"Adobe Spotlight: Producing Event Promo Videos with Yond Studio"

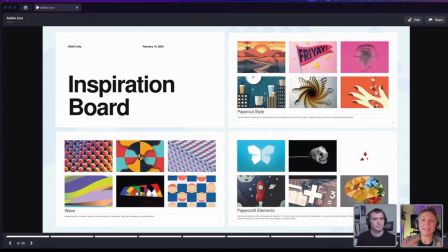754s
I get to spend a bit more time refining the idea rather than exploring concepts, which is, I just saves us time, gets us closer to a quality that we're looking for.
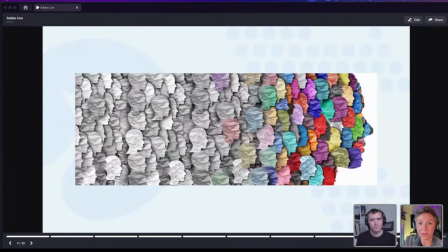763s
Now, I said we were coming back to this. That's very true still. This was our asset that we started with. I had reached out, we actually got to our producers like, hey, can you get this asset for us? We're going to need this so that we can maybe start breaking it apart, working it into our design frames, and figuring out what we have to work with.
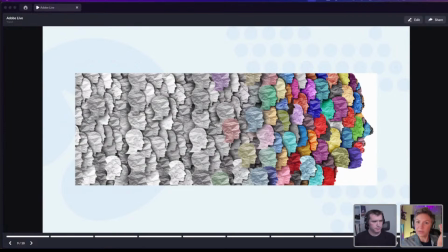781s
Like, how is this built? I would like to isolate those faces so that when we animate them, like a cool, maybe tessellating pattern, then we have the access to pull it out, ideally in a vector asset. So we reached out, we got it back. Let me switch over for just a second to our Illustrator file.
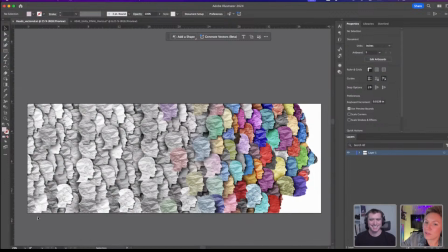798s
And as you're looking at this, immediately, I think when I zoomed in on it, I was like, this doesn't quite look right.
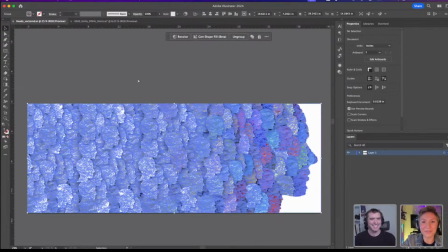804s
It looks a little different than how I remember. And once I clicked in, I realized why. And I'm sure that you've all used probably the live trace option within Illustrator, which is wonderful for some things. In this case, it did the thing, it vectorized it, but for animation, this isn't ideal.
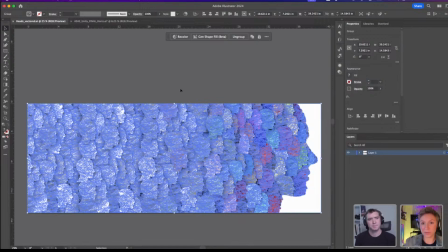821s
This stock image is working for them in their purposes. They got to use it for static images. They got to use it for their signage. They were not manipulating it too much. They're just adding some text, maybe adding a gradient over top of it. For us, we need to make these faces move in a dynamic way.
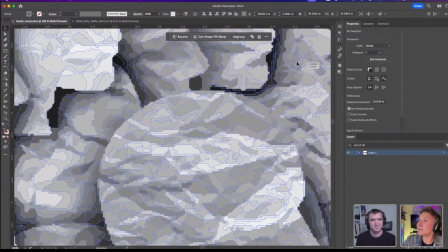836s
And with all these pathways, I'm going to spend a million dog years trying to make this work. So our solution is maybe we can simplify this, remembering back to that is something that we're trying to do with one of our internal factors, is how can we achieve what they're asking us to do in the timeline we have,
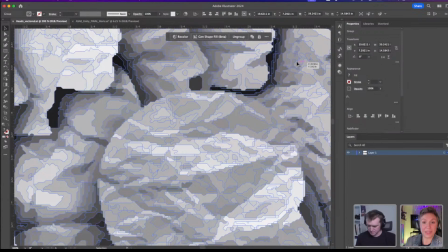855s
still make it beautiful and make it make sense and do what they needed to do, which is get people signing up for this thing.
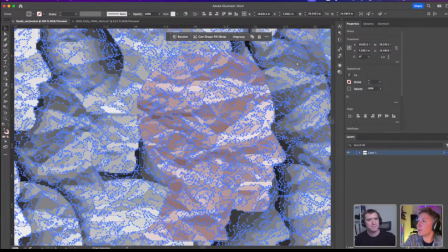862s
So from here, I just decided we're going to recreate this.
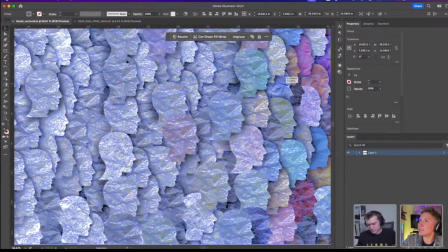867s
I think that makes way more sense. And you'll see once we get into frames how we accomplish that.
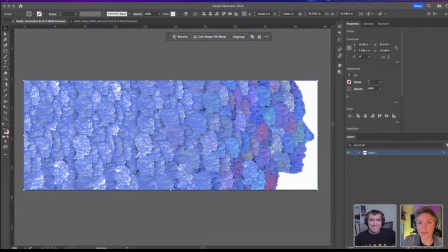873s
All right, that's all our backstory. What did we make? These are our frames. And you can kind of see all of this stuff at work. So from the general design, just at a glance, you're seeing that we're working with a limited color palette. It's the brand colors, but just drawn back a little bit so we're not, again, overwhelming.
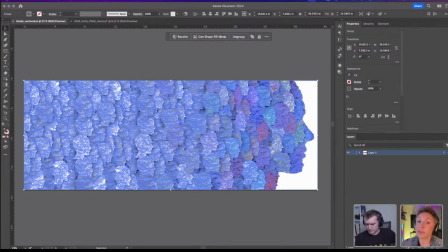892s
We're just tantalizing a little bit. We're building off of that texture with some extra paper elements.
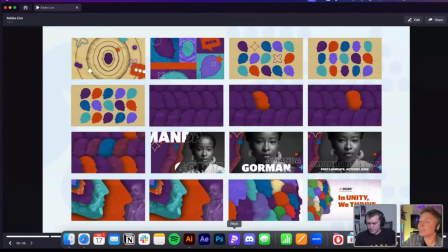898s
And oh, I didn't switch. That makes sense, doesn't it? There we go. Now you're seeing what I'm looking at. Reiterating, limited color palette. we are building off of those textures with some extra paper textures.
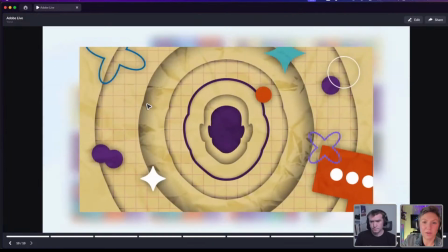910s
Some of this is, some fun grid work that we built with a grid tool with an Illustrator. We're just overlaying different types of texture elements to add a bit more visual interest to this. We don't want to keep repeating the same element too much because it can be a little redundant.
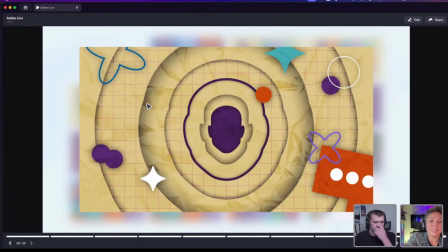929s
Let's just expand outward a little bit. We're adding some extra of these design elements that kind of harken to a bit more of that individuality,
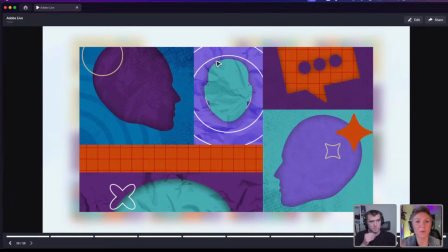937s
that uniqueness, that just extra little sparkle and twinkle that an individual embodies. So, and there's something else for Andrew, you to kind of make moves so you're not just working with the same face over and over again. It gets old. I'm thinking of you again all the time. And from there,
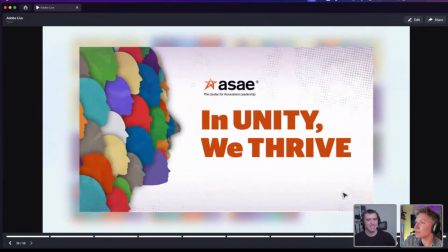953s
you can kind of see the final face is quite the same face as the stock we used.
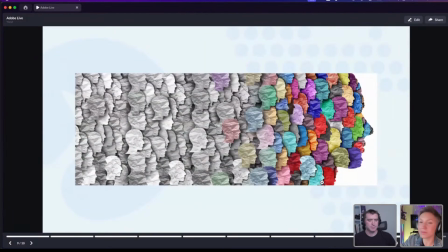961s
We got an approximation, right? This would have been very hard to recreate faithfully.
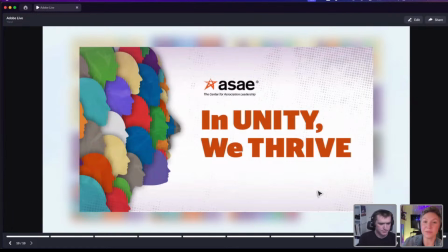967s
We had to simplify just a touch. One, because we had limited time. Two, because I think it works better in our purposes. Our design was a bit more simple. We were working with a limited color palette. This version is only the brand colors.
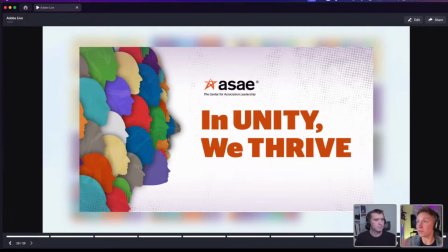982s
The version they were using was a huge gamut of colors, and this was kind of getting us a little closer to like reinforcing this is ASAE. This is you right here.